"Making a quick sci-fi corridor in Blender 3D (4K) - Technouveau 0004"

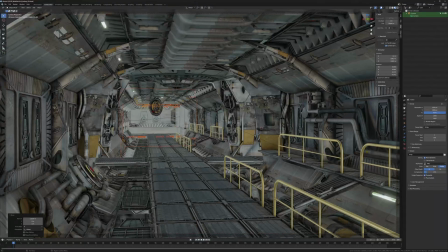(8:08)
about a doorway to a vent or a access tunnel or maybe an escape port or who knows
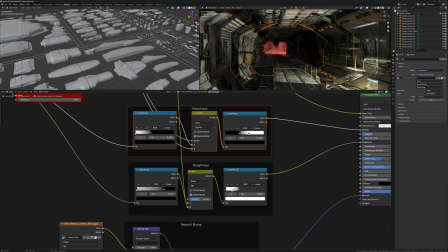(8:19)
i'm actually not thinking a lot about where these hallways are leading to at this stage i'm just plugging in stuff to see if
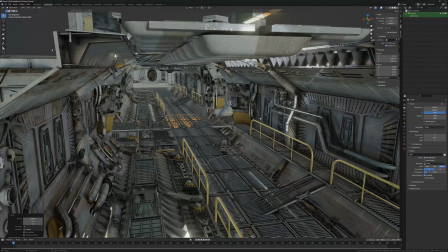(8:27)
i if i like it i feel like a lot of a lot of times you end up spending too much time on worrying about the wrong thing at the wrong
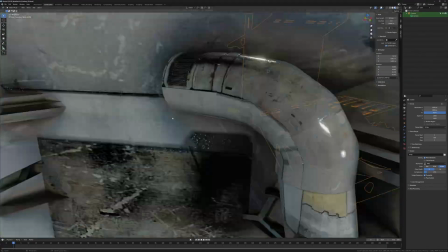(8:34)
time so um i suppose you could do a tunnel like this knowing exactly where's the bridge where's the brig where's the this
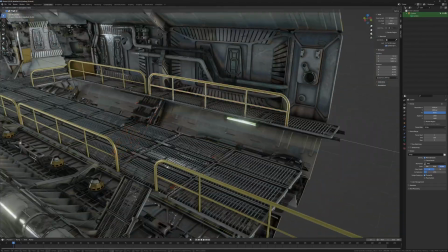(8:43)
where's that where's the engineering bay and where are the where are the access to the to the escape bots and so on and so forth i'm not particularly worried about that
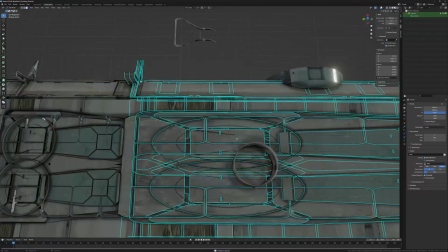(8:52)
because i feel like thinking too much about it would obstruct my workflow and the tempo that i'm looking for so i'd much rather get ahead and and move
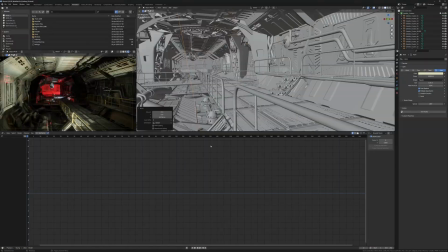(9:00)
fast and then come back to it and sort of after the fact engage my analytic mode and then make choices.
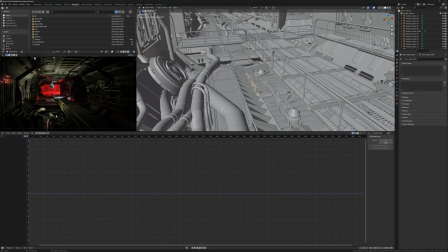(9:11)
Again playing with the lighting from below you can see I added
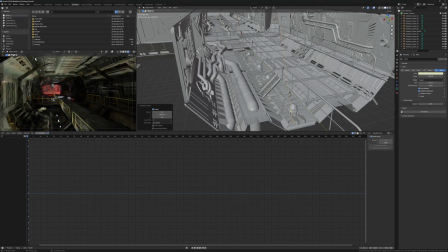(9:16)
I moved the the walkway to the to the right to allow the the flooring and the
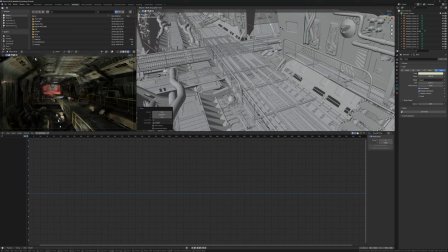(9:24)
let's say oddness of the space to really shine through and
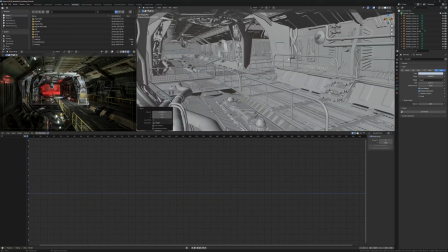(9:35)
since I have sort of I have a subtle lighting I have the red alarm-esque lighting I'm playing with the with what we can do with a bright sort of a bright,
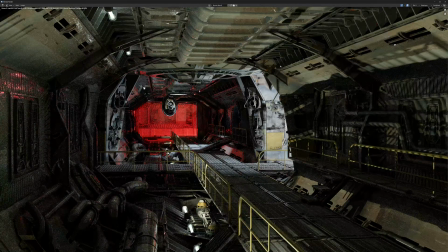(9:44)
overly powered light.
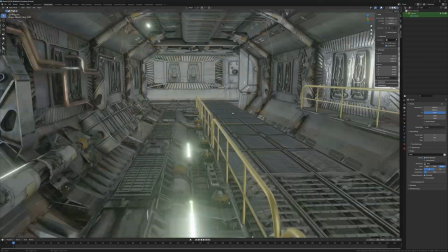(9:48)
Oftentimes having a hallway like this, of course it relies on contrast and really,
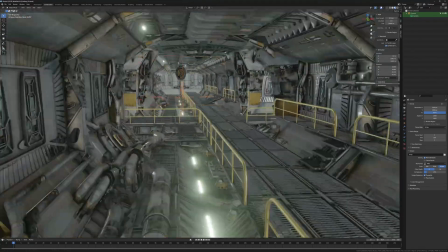(9:54)
really boosting the whites and really, really crushing the blacks can usually work really well.
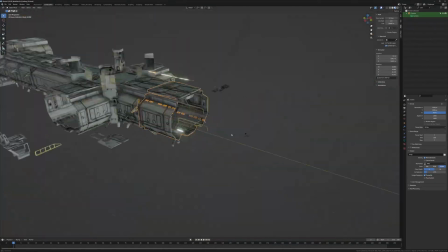(10:00)
Again, I'm looking for more complexity to the shape. I feel like it's a little bit simplistic.
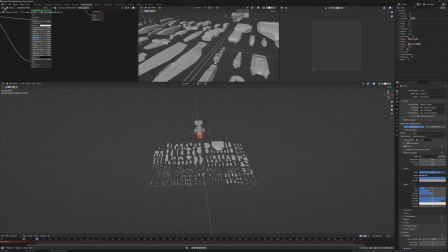(10:05)
Maybe I've gotten used to it, this sort of octagonal shape.
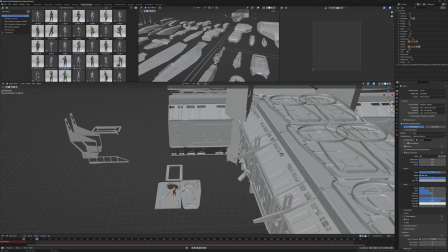(10:09)
And here I'm diving into the big and medium small pack and I'm finding some geezers that I can populate the space with.
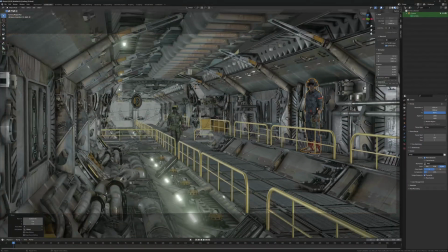(10:18)
There's some blue-collar guys that I can, in a quick way, get away with pretending that they are, let's say,
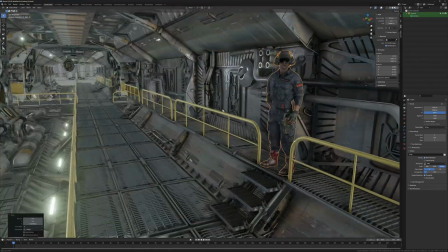(10:25)
employees of the particular company that the spaceship or whatever is beholden to.
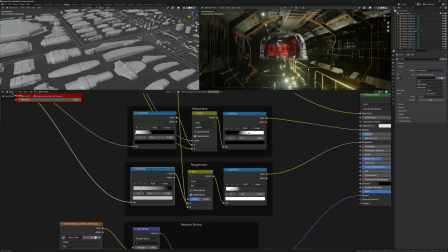(10:37)
Which is funny that you see here that the environment is actually getting so noisy that you have to have movements on these characters to see them because they sort of blend into the environment.
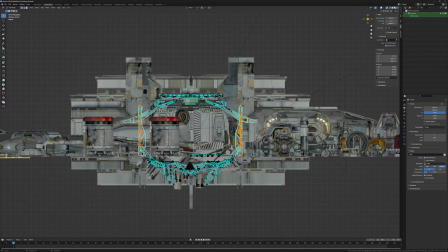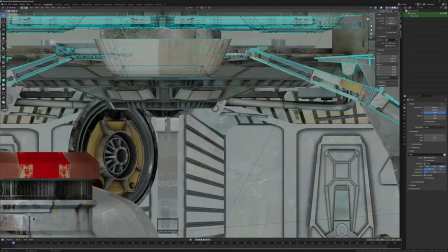(10:51)
Yeah, this straight octagonal shape is boring me and I'm doing some crazy experiments here.
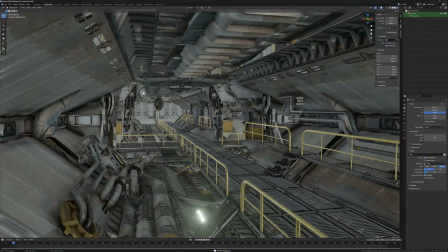(11:01)
Is that better? I don't know.
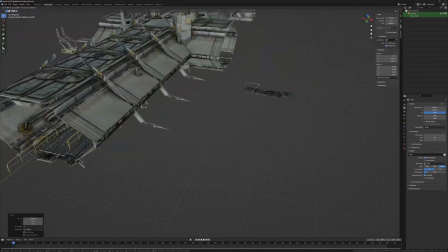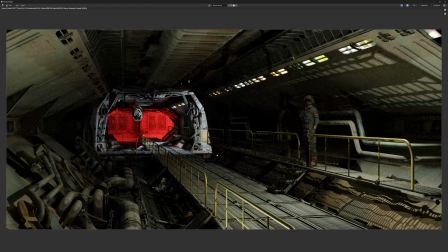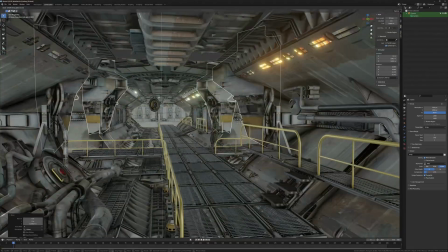(11:15)
You can see these blocks that I plugged into the intersection there, now they just make, they've sort of ruined the aesthetic since I pulled out the side.
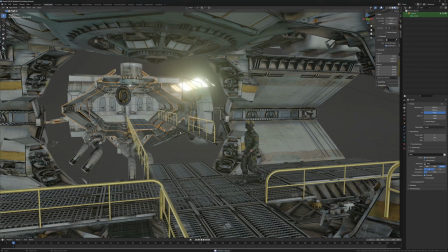(11:23)
So again, obviously when you make big changes like I just did here,
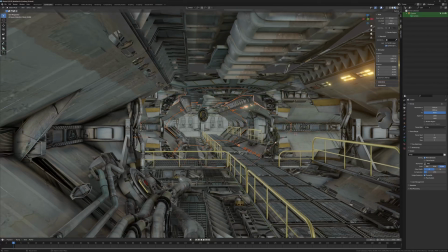(11:29)
You can see I tested rotating it just for giggles, you know.
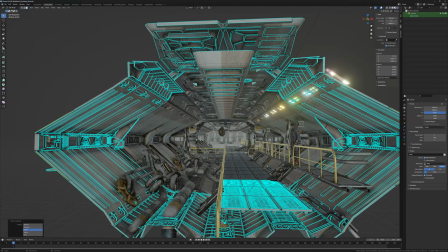(11:33)
But again, the point of this is not to take it too seriously and just be open to experimentation and fooling around.
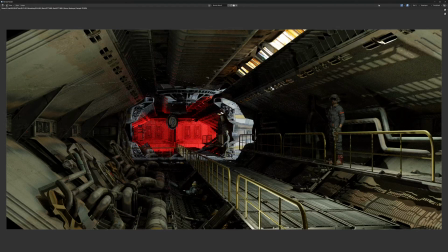(11:40)
You can see some of the elements are copied and some of the elements are instanced. But yeah, no, that didn't work out. Let's get back to the scene and try a few different things out. I have a few ideas.